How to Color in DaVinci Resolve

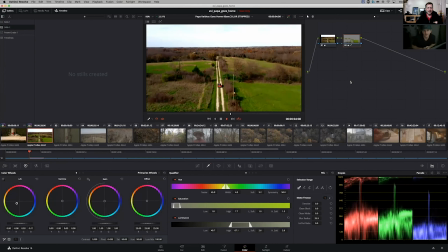[12:24]
So you just put the shot in loop, and you're like, okay, there's our car moving through the scene with our nice green grass. You can add another node and have that focus just on the truck. Absolutely. Or another node just to focus on the sky. Absolutely. So let's just grab the sky real quick.
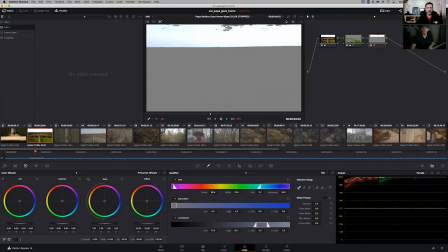[12:40]
So these are all layers. So you're layering layer upon layer of color work per clip.
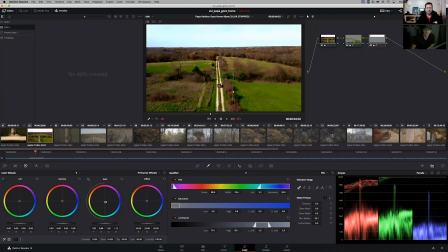[12:46]
Absolutely. So from here, I can make the skies more blue, right? So instantly you have bluer skies, greener grass. It just starts to feel like a different world, right? From where we started. Totally. Sometimes a lot of the guys, you know, so in like a feature, like if you're grading like the Joker or something,
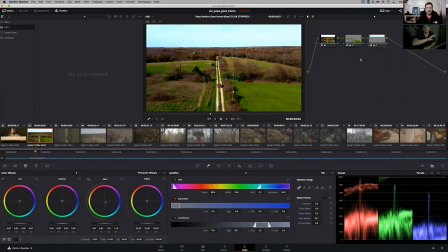[13:06]
you're going to see it's going to be loaded on every single shot. We have a bunch of color science packed in there, but at the same time, it's going to be loaded up with lots of qualifiers and many power windows. So this is what a power window looks like. So I have this tool here. You can do boxes, all the different types of shapes you can hand draw.
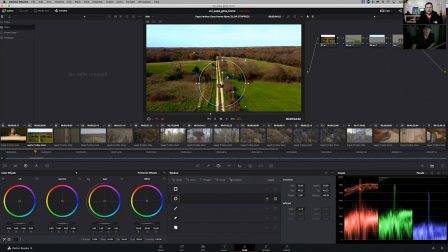[13:25]
But a power window allows you to do a certain selection of the image. You can soften that out. I can just brighten just the center of the truck. Look at how quick this is. People like, what's that? This is so fast. It's quick, man.
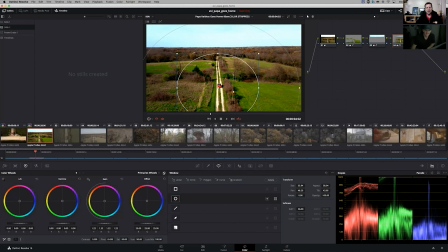[13:43]
It's super quick. Yeah, it works so fast, and you see it right there. Yeah. I love it. So let's say that they're like, you know, it's a pretty wide opening shot, but I feel like my eye's a little bit distracted. And so you say, okay, well, here, let's tighten up where the eye is focusing.
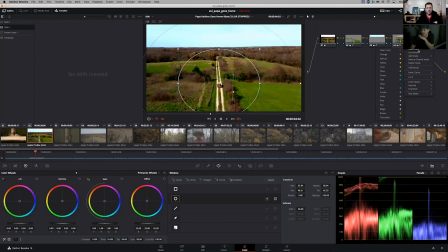[13:58]
So I'll go here and say add node, add outside node.
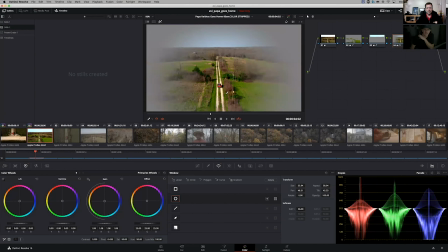[14:05]
And so you can use this highlight tool to see kind of like what the selection's doing. Oh, so look at that.
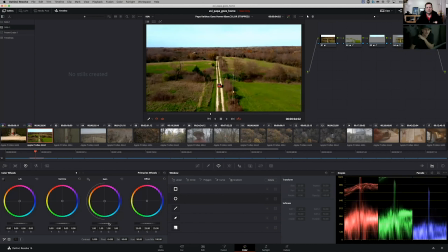[14:10]
On this outside here, I just want to pull it down a bit. So I can pull down the outside. Right? It starts to give some depth and shape to the image. So it doesn't feel so 2D plain. It starts to feel a little bit more 3D. Yeah, I see what you did. Yeah, big time. And it really does focus you up on that center divide there, doesn't it?
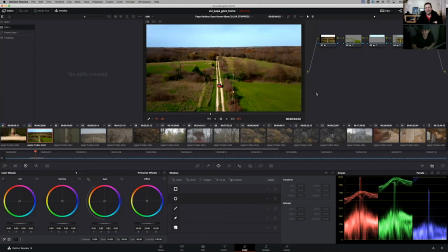[14:28]
So, you know, you start to use these different types of tools. Now, I'll say this. You can go crazy and you can make one shot look absolutely stellar. But the whole goal of color correction is to create a world and to be able to make it feel as consistent as possible.
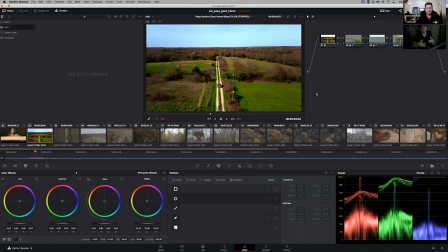[14:44]
So you don't want to go too crazy on one shot and then get to another clip and be like, I can't make that match, you know? So you want to do things, you kind of want to get like a nice solid bounce pass in and then start to go back in after the whole thing kind of flows and matches and then start tightening up the shot.
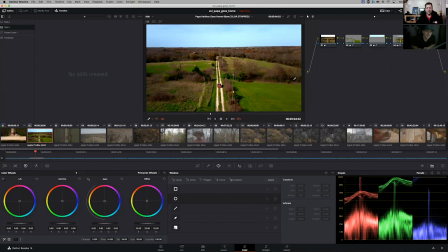[15:00]
So you got to take multiple passes at it, if you will. Fantastic. I didn't realize so many layers went into this type of coloring. Obviously, I should have known, but you know, and in something like Lumetri Color in Adobe, you're dealing just with like an adjustment layer.
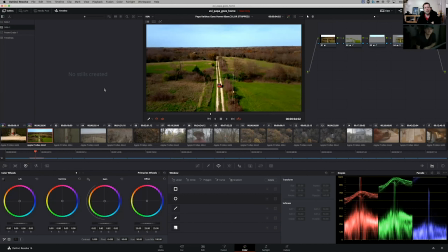[15:16]
I guess you can stack them, but then it doesn't separate things out like this did. You know, when you qualify, it doesn't have the qualifiers that this has. Right. Yeah. And it's cool. I mean, if you want to stay organized, you know, you can go up here and say node label.
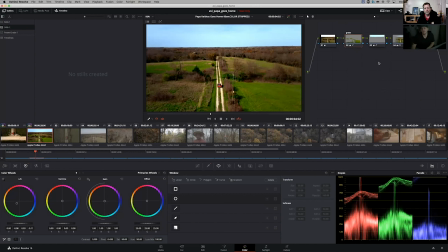[15:34]
You can call this grass. Right. You can. I mean, maybe it does have it, but I just don't know it. You know what I mean? Maybe. Yeah. No, totally. Sure. I'm sure. Sky here. You'll start to see that a lot of tutorial videos online. They'll go through and kind of label things up to help you stay more organized.
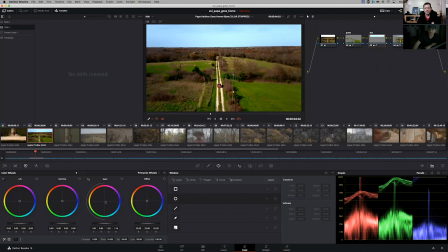[15:51]
Once you kind of get familiarized with like the little icons and things underneath stuff, you kind of know what you're looking at, you know, pretty quickly. But so let's do some of the tracker stuff. This stuff is pretty cool. For instance, right?
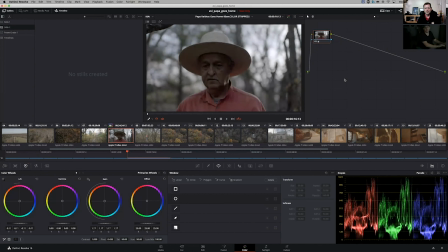[16:04]
I'm just going to quickly grade it real quick so we can dive into the, depending on, I'll blow the sky a little bit.
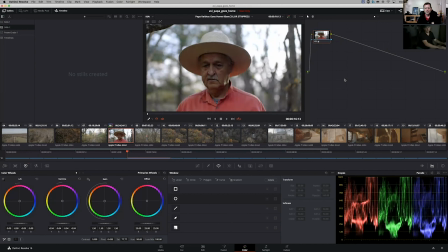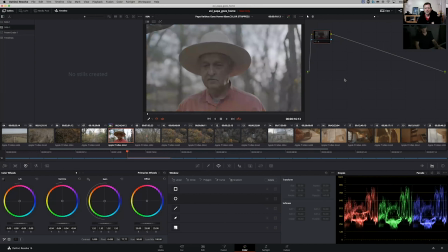[16:18]
All right, so you can quickly transform that. So that's where it started. That's where we're landing just for now.
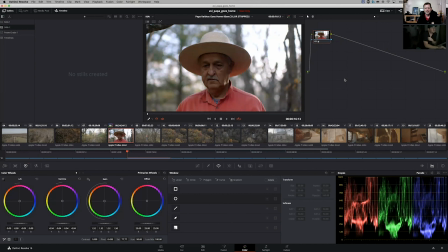[16:25]
You can kind of sweeten up the picture a little bit, adjusting the highlights, and so just put a little more color on them.